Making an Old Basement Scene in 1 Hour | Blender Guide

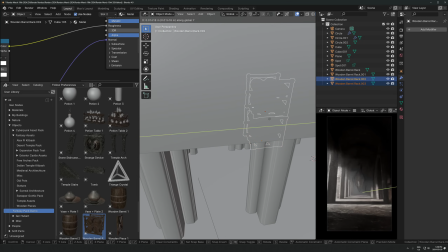It's a bundle that comes with it. But I think this is going to work perfectly for here. We could just have like kind of this wine cellar vibe going on.
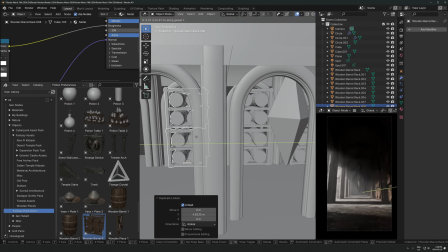Yeah. There we go. Get a bunch of these in here. Let's throw some more models in from this pack as well.
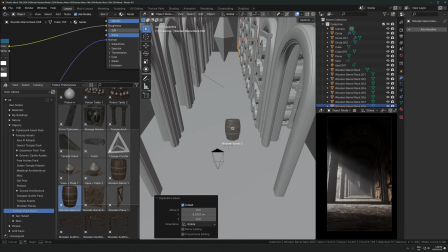Maybe some like individual barrels. Like this. Whoops. This. Yeah. Okay. Maybe make these a little bit smaller. I think everything's a little bit oversized right now.
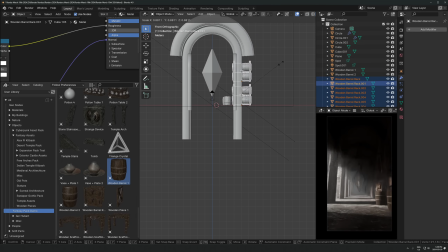I'm just going to take these, scale it all down a little bit. Take these top ones, bring it down as well.
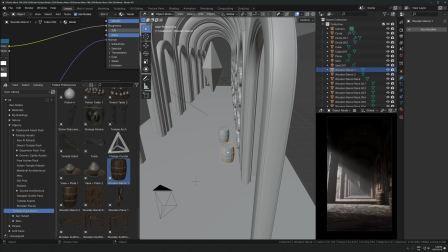These ones too. Wonderful. Okay, this can kind of just get put around here a bunch of times. I think I'm going to leave the left side open because that's going to be where the light is coming in, so I don't need barrels there.
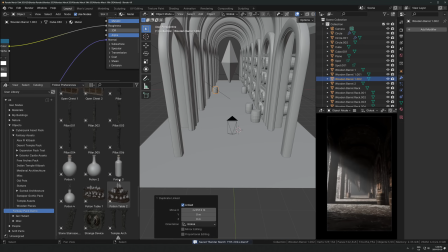It'll be kind of like, I don't know, a walkway vibe against a building kind of thing. Maybe some pots and stuff too, that might work. Throw some of these in. So some of these.
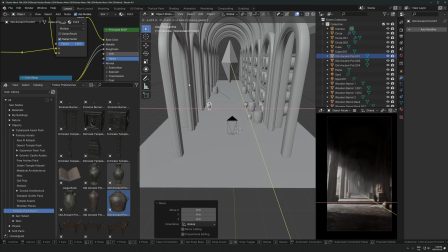Get that in there. Get some of those over here as well. Maybe make a little cluster of these.
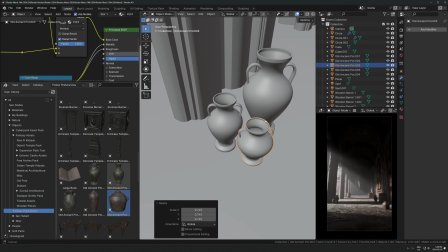Right? Something like that.
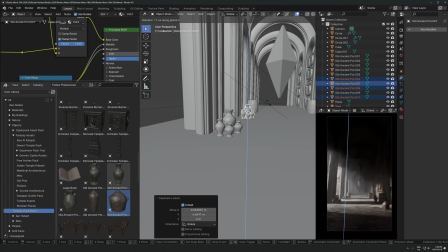We'll kind of come back to that later, but I'm just kind of throwing in as many objects as I can here, just to kind of fill out the space as much as I can.
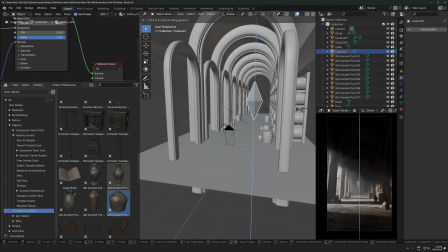The lighting on this is now kind of gone,
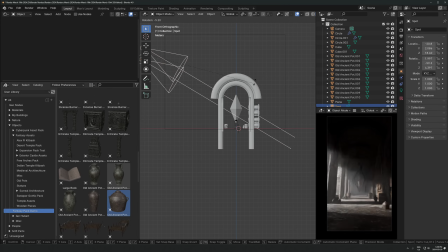so I'm going to maybe adjust the angle here slightly so that it's kind of coming a little bit more this way so we can hit more of this thing.
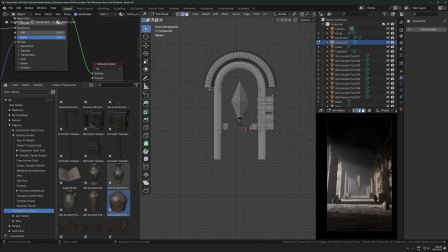I might take this and just kind of delete that. I might actually mask it, so I'll just assign that to a vertex group, add a mask modifier, put that on there, hit this arrow and then select the vertex group, and that'll just hide it there. But it's actually still in there in edit mode, so it's it just hides it.
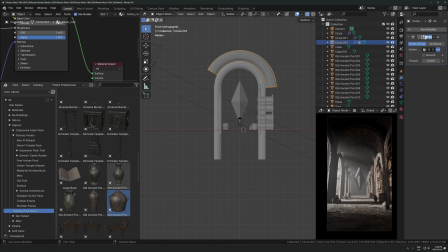But if I want to bring it back, I could just turn the modifier off, and then that geometry will come back. Just because I might want to bring it back later, I'm not sure. But anyways, good start.
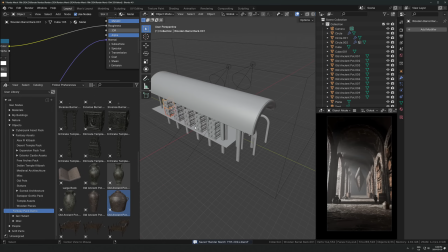I think I might just put a couple of these barrels at the end, just so there's some sort of end point.
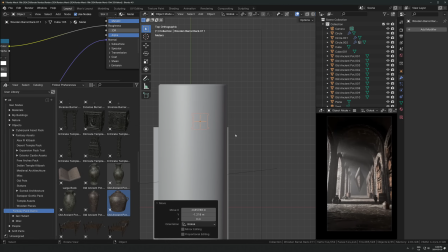We'll do that right here, somewhere here, maybe 2 in a row.
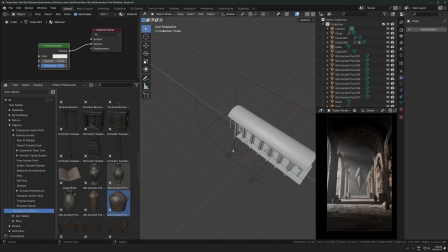That would fit nicely. And then we need a light over there as well, so you can actually see that.
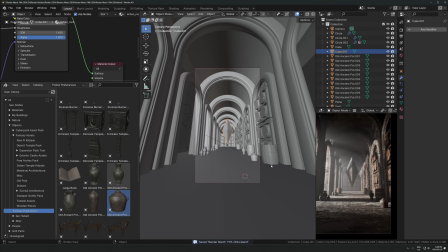Yeah, nice. Okay. And then I'm not sure what's going on with this random floating thing. We'll figure that out, but I like the vibe that's happening. I like where we're going, the direction we're going in. So that's like, honestly, the hardest part is over, because the vibe and the idea and the lighting and the kind of mood we want to go for is all there already. So all that's left to do is just kind of,
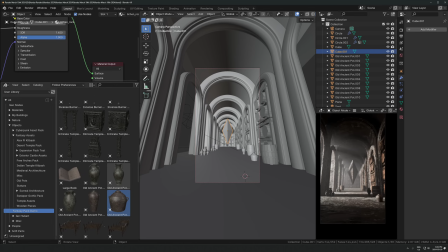sit down, focus, and slowly chip away at refining this until it is looking a bit more, finished. But that's the hard part right there, done. It's like record time. That's like very fast.
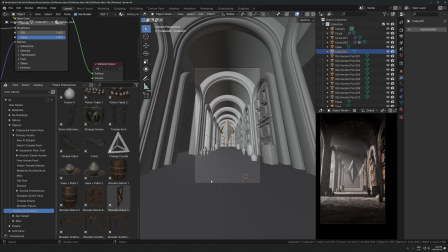But anyways, we still got lots of work to do, but I'm very happy with how this is going. Okay, let's see.
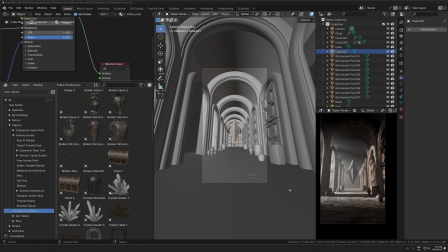So where should we go from here?
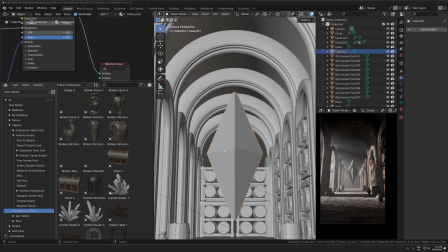So the thing that is bothering me right now is this Ethereum, whatever this floating thing is in the center, right? I don't really like this, because I want this to be a little bit more. I want it to feel like it could be real, or like it could feel a little bit more real.
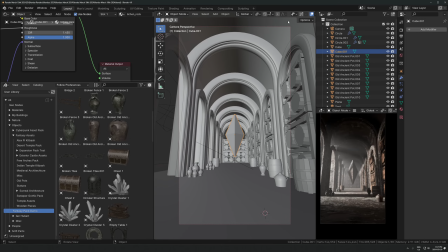And having a big floating stone thing doesn't really help with that. So let's just hide this. I might just. I'm not going to delete it because I want to be able to bring it back. So I'll just hide it for now.
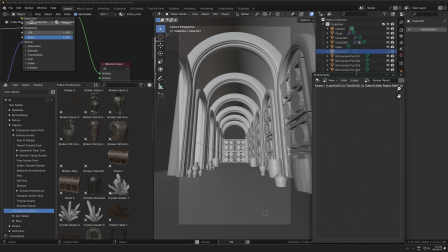One thing that's kind of bothering me, I just did a quick test render here. And one thing that's kind of bothering me is the ceiling.
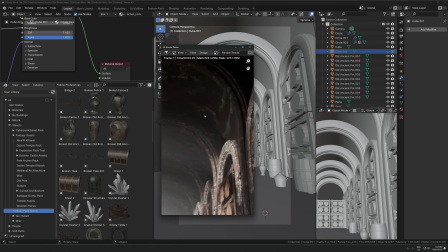It's a little bit awkward and empty. I think it might be cool if it was like maybe a wooden ceiling. Although maybe we don't really need that. Maybe I just need to scale up the texture. I'm just going to keep dropping in assets here.
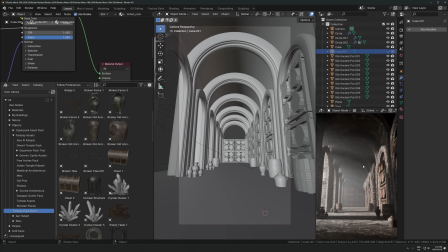Maybe throw some pillars in. Maybe make some tables. I'm not really sure yet, but we're just going to keep going and see where it goes. I think one thing I do want is this kind of thing here. I've got this wooden kind of scaffolding.
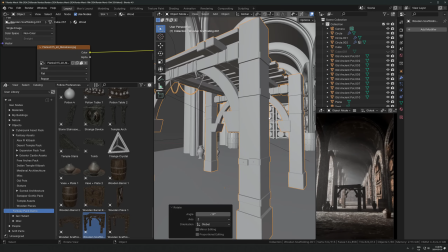It's just like cubes with like metal bits. You can see like the wire from here.
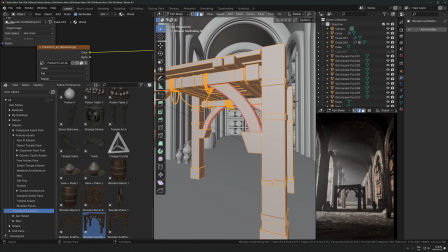It's nothing too complicated. So just this kind of like wooden structure thing here.